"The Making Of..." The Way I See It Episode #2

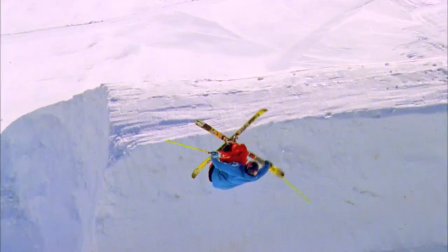[0:08] Such a big jump, so much hang time.
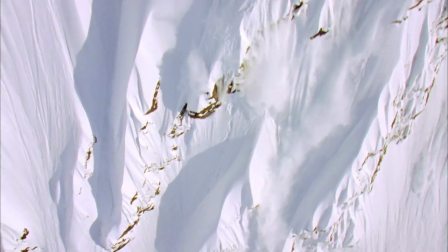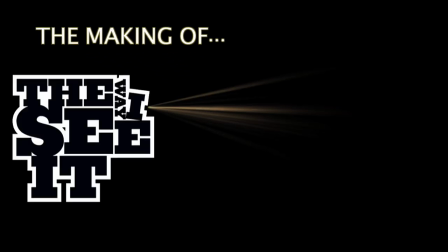On this Braylorne trip we got to use a Cineflex camera which is stabilized by a ton of gyros.
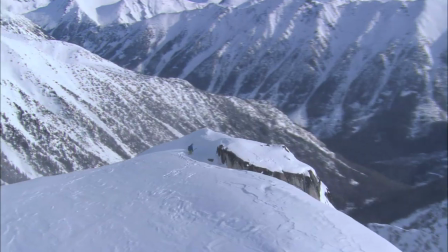[0:30]
And it's really sick because you can shoot very very smooth images and you can shoot very far away. and zoom up and everything stays super stable. The gyros take all that shake out of it. We're set up at a really sick little lodge. We got Jake parked with the heli right in our yard.
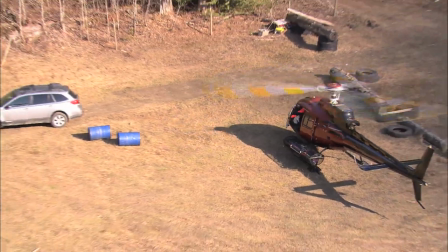[0:50]
It's pretty much the ultimate setup. If it's full sunny, we're out in the heli. Flying around in a helicopter is almost as much fun as being out there, you know, skiing down the runs.
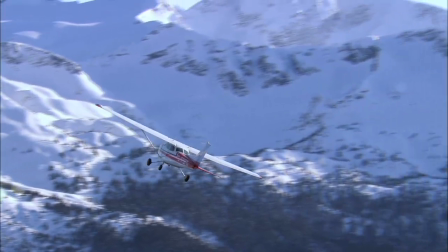[1:03]
And this gives the viewer what we're seeing as we're flying around from day to day.
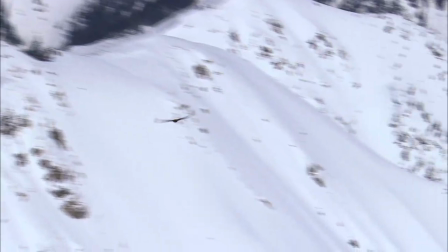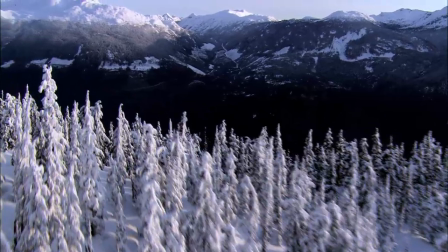[1:13]
Flying, you know, over trees and revealing peaks in the background and things like that. Just shooting scenery.
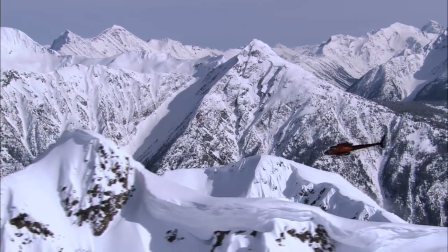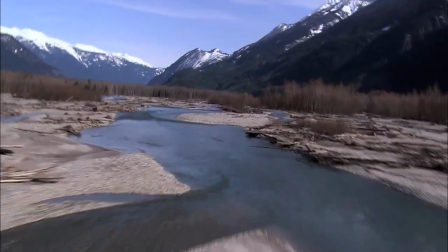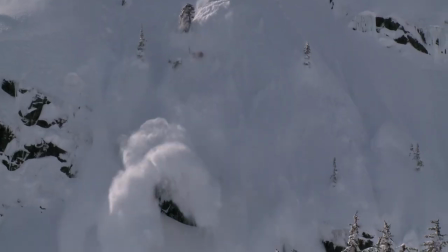[1:30]
The crew was up there for a full month before we brought in the camera. They had bad avalanche conditions, they had bad weather, and they had this hit list of shots they wanted to get. Once the shot list was all lined up and the snow stabilized, we brought in the Cineflex and had two perfectly bluebird days.
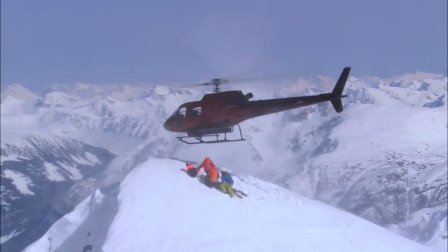[1:46]
Went out there and checked everything off the list with the Cineflex and just nailed tons of shots.
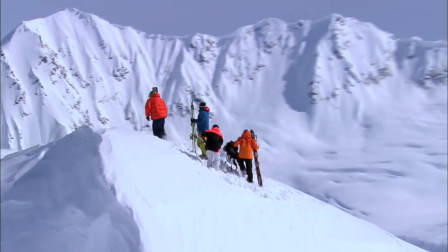The footage that we got this year at the CINFLEX is all-time. We're so stoked on the outcome.
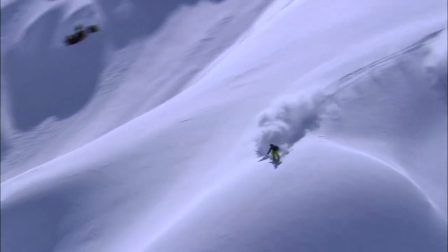[2:03]
Skiers did their job, the camera operator killed it. We ended up getting epic footage.